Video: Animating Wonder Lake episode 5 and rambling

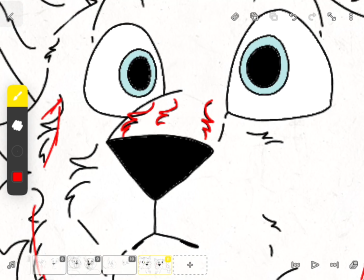I do 3. And when a character is angry,
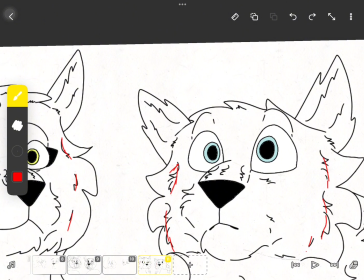so in real life when wolves are angry, they'll scrunch up their noses like, like when they're like growling. Like when they're baring their teeth pretty much. Their noses are scrunched like,
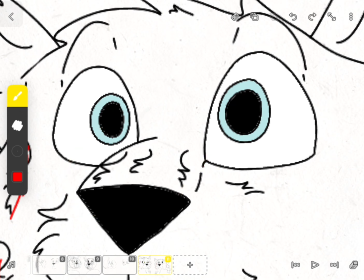So what I do about that with these little fluffy things on the nose is I basically turn them
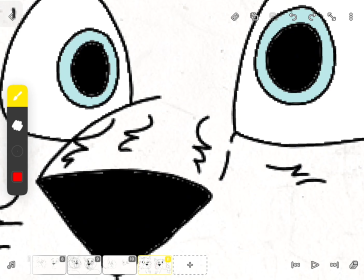into like, how do I draw it? Basically I just take it and I like,
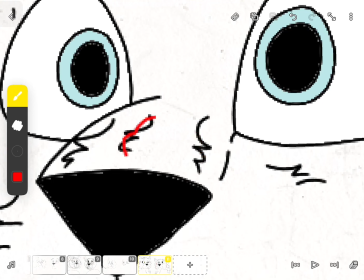bear with me here. I forgot how I draw this stuff.
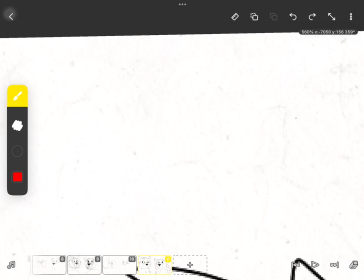Okay, basically like this,
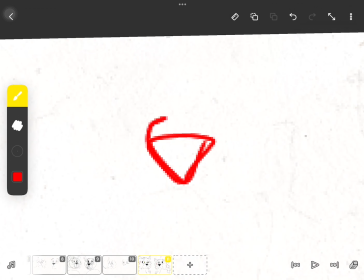so you got the actual nose bridge. It looks a bit lumpy because it's all scrunched up. I do that on the outer nose bridge too.
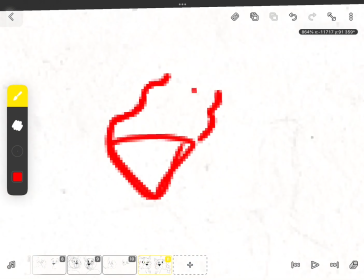Well, inner? I don't know if that'd be inner or outer. So instead of it looking like this, like with the fluff, it's gonna look like, pretty sure I make it
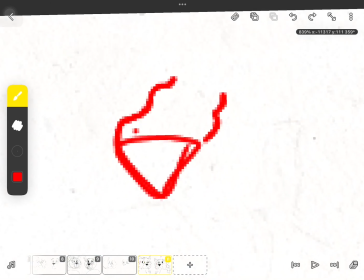look like
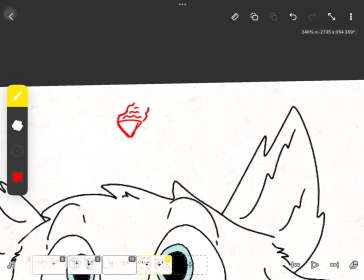that pretty much.
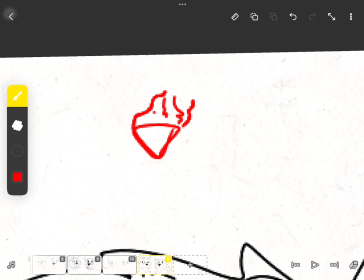So it goes from 3 fluffs to 3 scrunches. That's, yeah, oh, whoops. Oh my gosh, stop it. Oh my gosh, stop it.
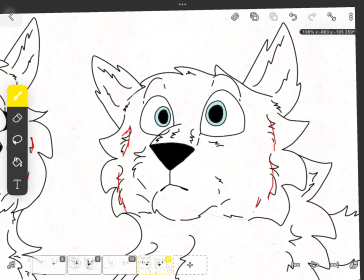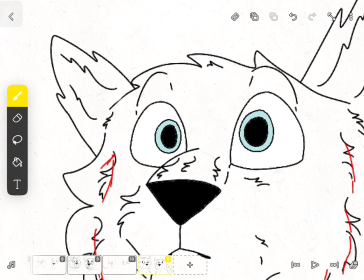Okay. These things between the eyebrow and the actual eye itself, that is for, like, pretty much showing the eyelid, because, you know, eyelids.
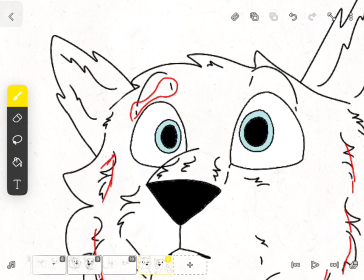It's kind of showing, like, that kind of part of your, like, that part right above your eye, pretty much.
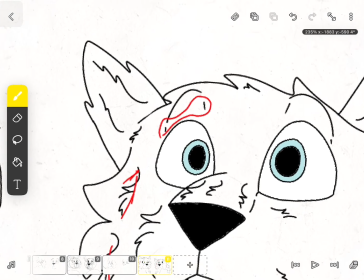Just like that eyelid area. And for this, for the ears right here.
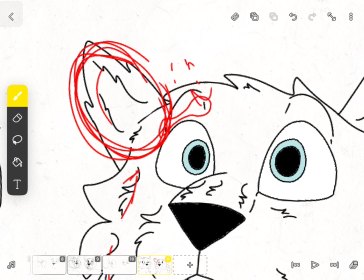Sorry, I just started going crazy. For the ears, those 2 little fluff things, basically how I do it is like this.
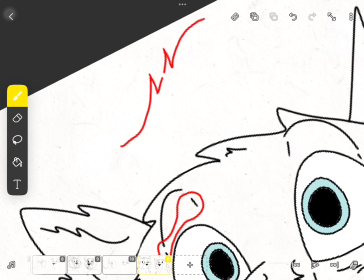I do 1, 2, 1, and then 1, like that. That's pretty much always how I draw them. It's like 1, 2, 1.
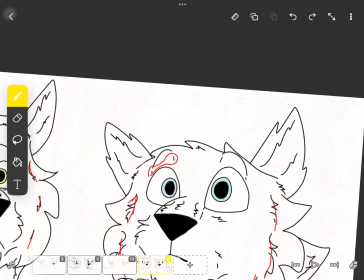And that is for the inner ear. Because, like, wolves with their ears, like, you know, they have, like, an inner ear. Like, it, like, folds in and stuff. Like, the ear, like, folds That's what it shows.
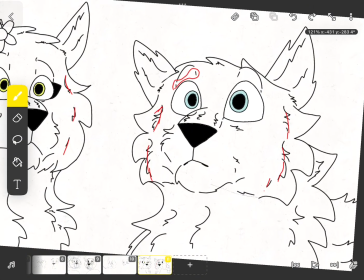And then,
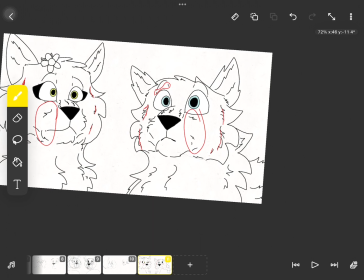for like this stuff, that's just to show more of the snout structure, like the muzzle.
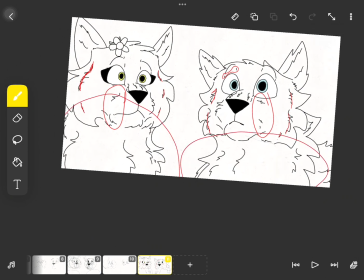And this, and this. Hang on. Oh, freaking. Wait!
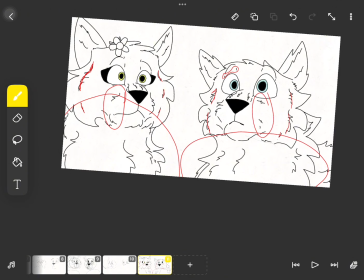I think that's the first time I've ever got myself sneezing on video. Let's go!
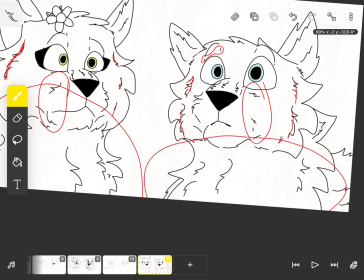Anyway. Okay, so this is just for more fluff. Let's just add more fluff. Ugh. Sorry, just took a sip from my water bottle.
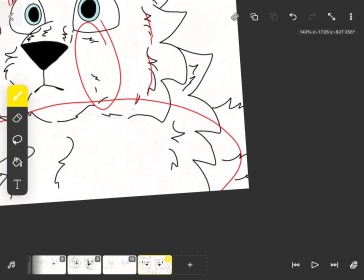And you'll see I also like to do this here. That's kind of just to add more fur to the overall body,
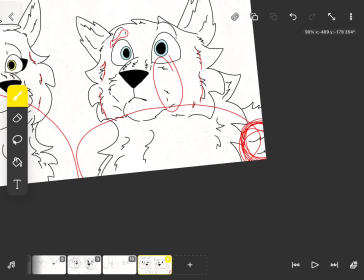I suppose. Just kind of helps with that. Like, it doesn't add too much detail, yet it can still add the overall fluff to the body.
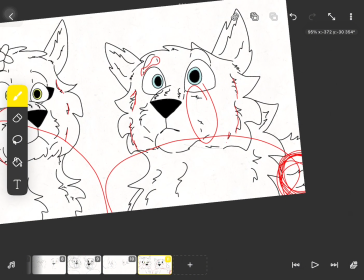You can add more of the fluff, and then
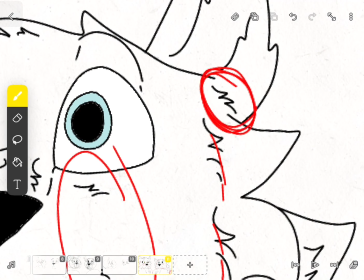oh yes, I should talk about this. This is that kind of just like,
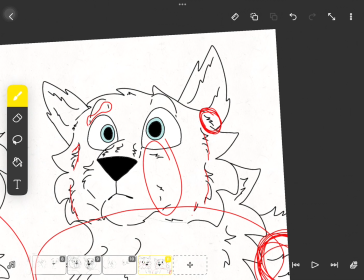it's the connection between the end of the head and the beginning of the ear.
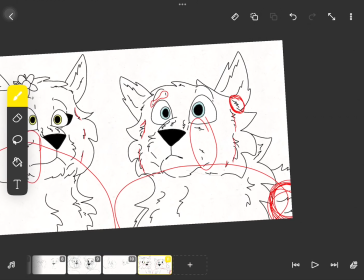That's pretty much what it is. It's that bridge. It's that in-between area, the kind of transition from the head to the ear, so you can tell where the head ends and the ear starts.
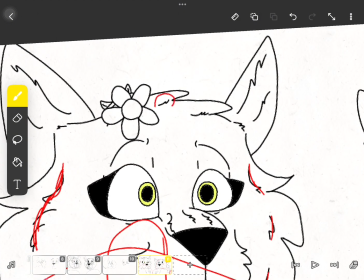And then you got these little things. So each one of these actually has their own importance.
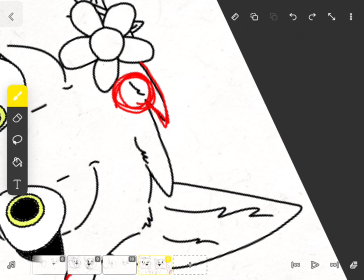You see like the fur here, how it kind of like goes.
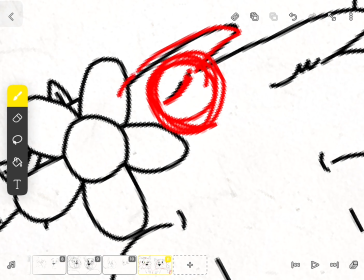I like to do stuff like this, like kind of like that in a way.
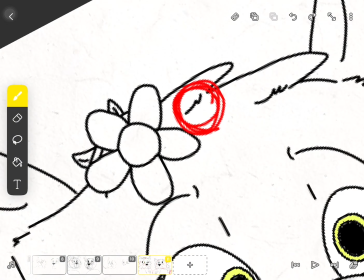It just kind of helps bring that feeling of the fur tufts,
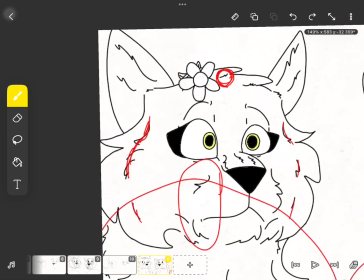like just the little fur, well, I like to call them fur spikes, I guess, or fur tufts, whatever you want to call them.
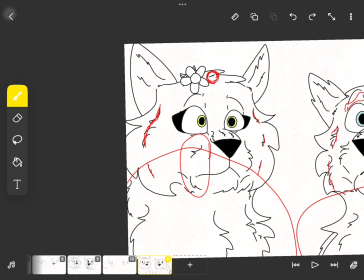Just kind of adds to that.
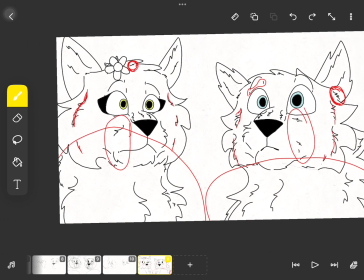And then, let's see, you got little details like this.
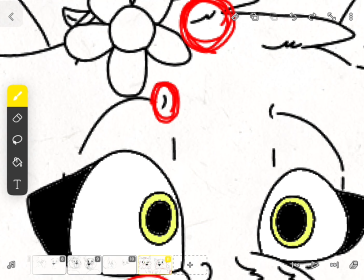You might notice that in a lot of my animations I have this
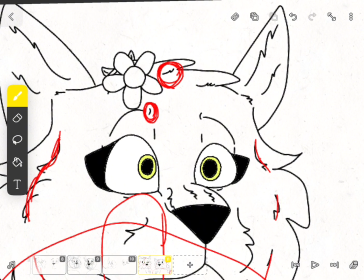with the eyebrows, and that's kind of just to add more, like, I guess just more personality to the eyebrows itself.
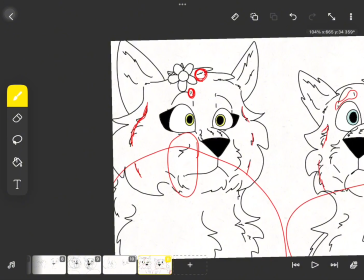Because I've noticed that adding this, even though it might seem so simple, it can actually help add a lot to the expression of a character.
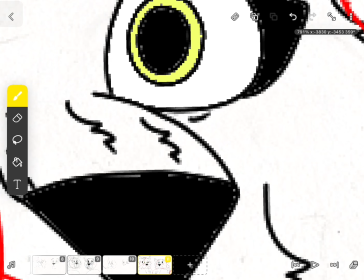Something else that also adds a lot to the expression of a character is right here, under the eyes.
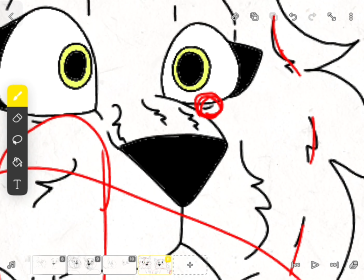You're gonna notice this in my animations a lot. I usually only do it when there is an intense expression,
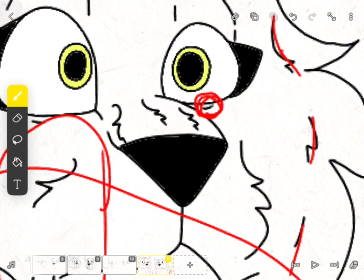like a very intense expression, like someone's very pissed, someone's very horrified, like that's when I usually add it.
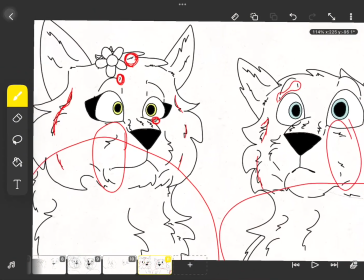But for scenes like this, it can still work too, even with non-intense expressions.
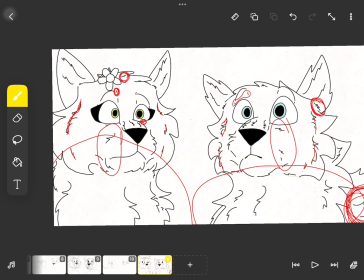Like, as you can see, Lyra isn't panicked or angry or anything like that, but you can still add that little thing under the eye.
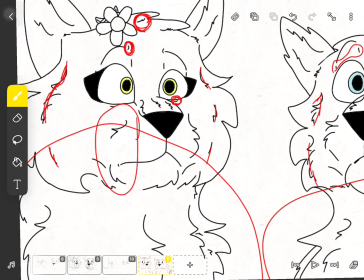Just kind of bring more personality into it. Well, not more really like personality, but I mean like more character, I guess.
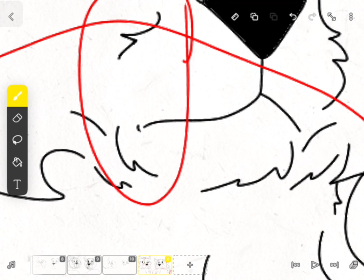I don't know. Expression, there you go. And here, for the mouth, it's kind of like, I don't know. It's just, this can also add a lot to it too.